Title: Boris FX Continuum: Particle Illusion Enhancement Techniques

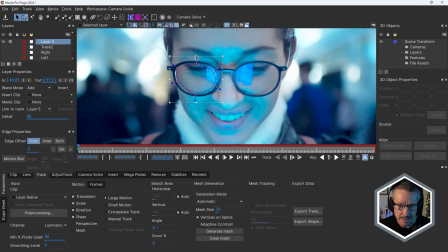[16:30]
Select them all and then just drag the handle in to make them round. And just bring them to the inside of the glass frame, like this.
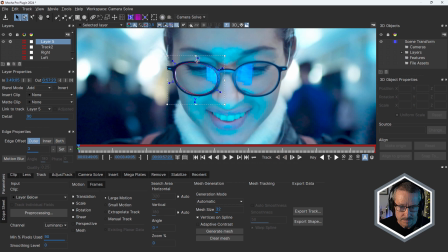Yeah, so something like that. We're not going to necessarily use these ones. I just wanted to show you exactly how I did this. So once that's set up, I'm still at 0 seconds. And this is going to be left.
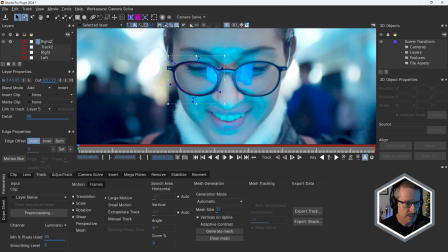[17:04]
I guess that's a right eye, isn't it? So right 2. And select that and choose link to track 2.
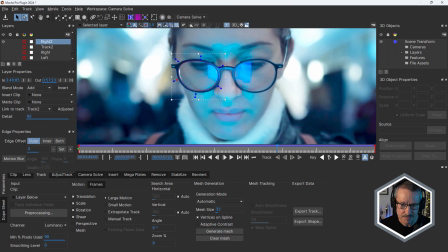[17:11]
So now when I drag the time indicator forward, you can see pretty much that doesn't require any more work.
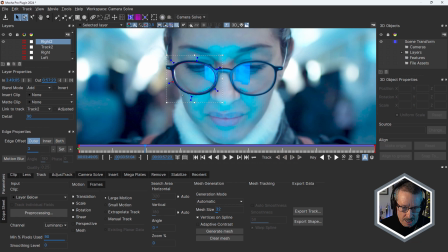[17:18]
If it does slip slightly, I can always just move the time indicator, make a slight adjustment, which adds a keyframe automatically.
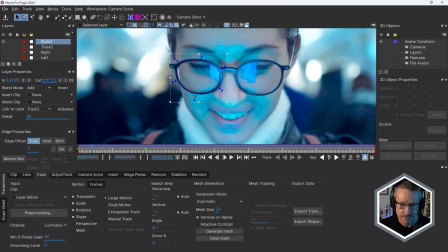[17:26]
And that's all that needs to be done. Okay, so really easy to use Mocha Pro to do these kind of tracks.
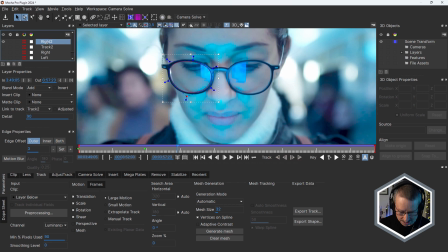[17:34]
So I'm going to actually just cancel this.
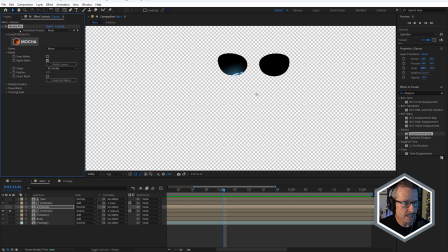[17:37]
Okay, back here in After Effects, just in the Mocha Pro effects, I've just chosen Apply Matte. Okay, so applying the matte, which gives me an alpha matte. And once again, just using a alpha matte here in After Effects, an alpha track matte.
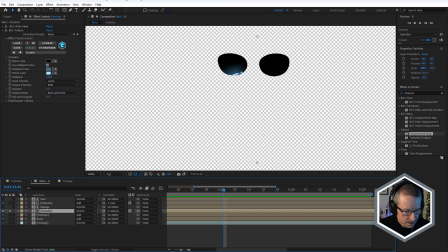[17:56]
Okay, that's Luma matte. And choosing glasses. And there we go. So for the actual particles, what I've done is I've just positioned them because they're a separate layer.
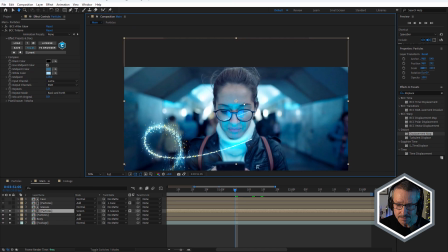[18:08]
You can see I positioned them up a little higher. I could put them wherever I want. Probably, I thought a little higher was a little better. She's looking down and maybe the reflection would be a little bit lower.
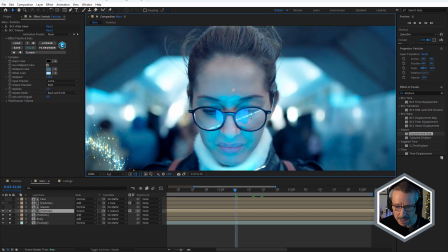[18:21]
And you can see to the particle layer, I've applied 2 effects. BCC plus Film Glow.
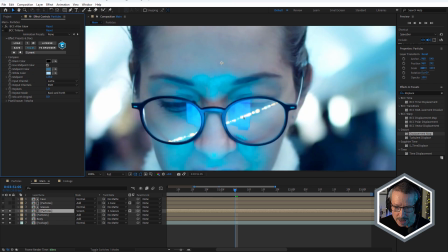[18:28]
And this is great because the glow makes it feel as if her face behind the glasses is being illuminated, which is a little bonus there. So that was really nice. And I was looking at inside the reflection. You can see her phone there. See how that's quite blue?
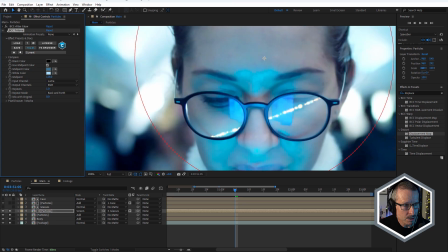[18:45]
I just thought it might look a little more realistic if the particles also were just a little less bright.
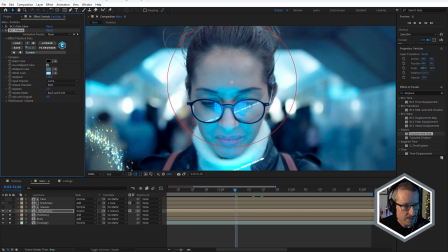[18:55]
So something like that. So I just used BCC Tritone there.
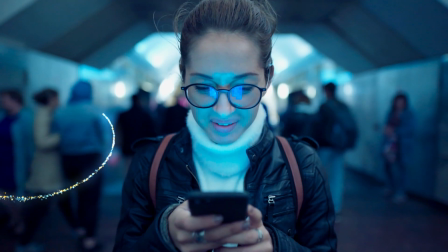[19:01]
Okay, just to knock that back a little bit. Simple, huh? So by this point, I was pretty happy. I mean, I was happy just having the reflection of the particles in the glasses. But as I mentioned before, the illumination on the jacket just helps a little bit.
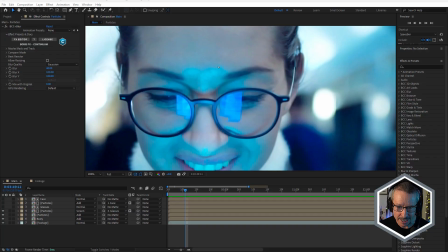[19:20]
And I also thought, looking at her face, you can see it's fairly shiny, her skin. And you can see the blue reflection of the light from the phone.
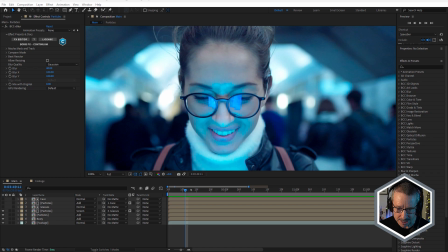[19:28]
So I figured if there's a bright light passing in front of her face, you'd see some kind of illumination.
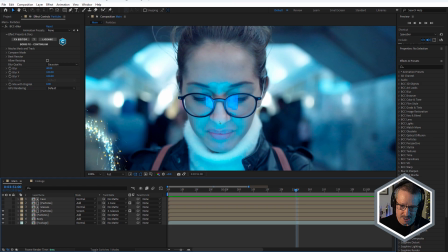[19:33]
And while I couldn't quite get it as shiny, the nice specular points as the phone reflection, I thought a little bit would make a difference. So that's why I used this one here. So I'm just going to solo that.
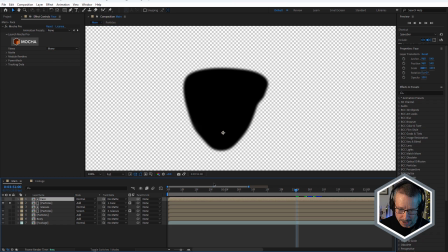[19:47]
You can see there's her face, or the mask for her face. I'm just going to show you how I set that up. It's exactly the same as the lenses, so it's using the same tracking the glasses.
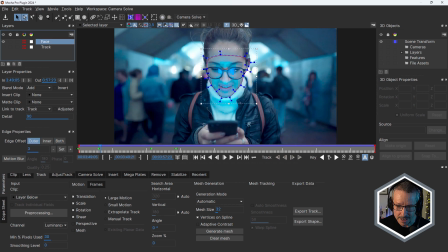[20:00]
And I've just done a spline around her face and linked that to the track, okay?
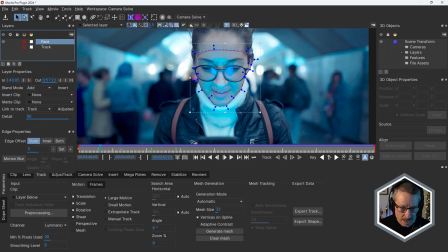[20:08]
And some minor adjustments.
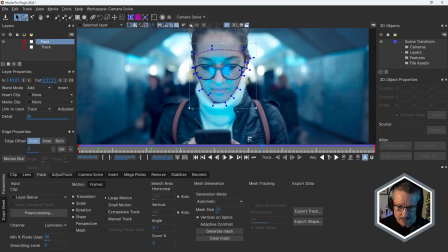[20:10]
You can see a few keyframes there just to make sure that, because her face is moving a bit, just to make sure that the spline hugs her face. You see, as I move the time indicator, then make a change, that will add a keyframe. So easy to do quick rotoscoping with Mocha Pro. Quick and precise rotoscoping.
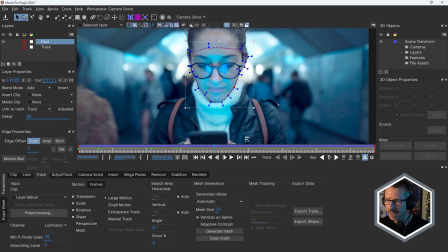[20:31]
So I'm going to close that up. Don't save.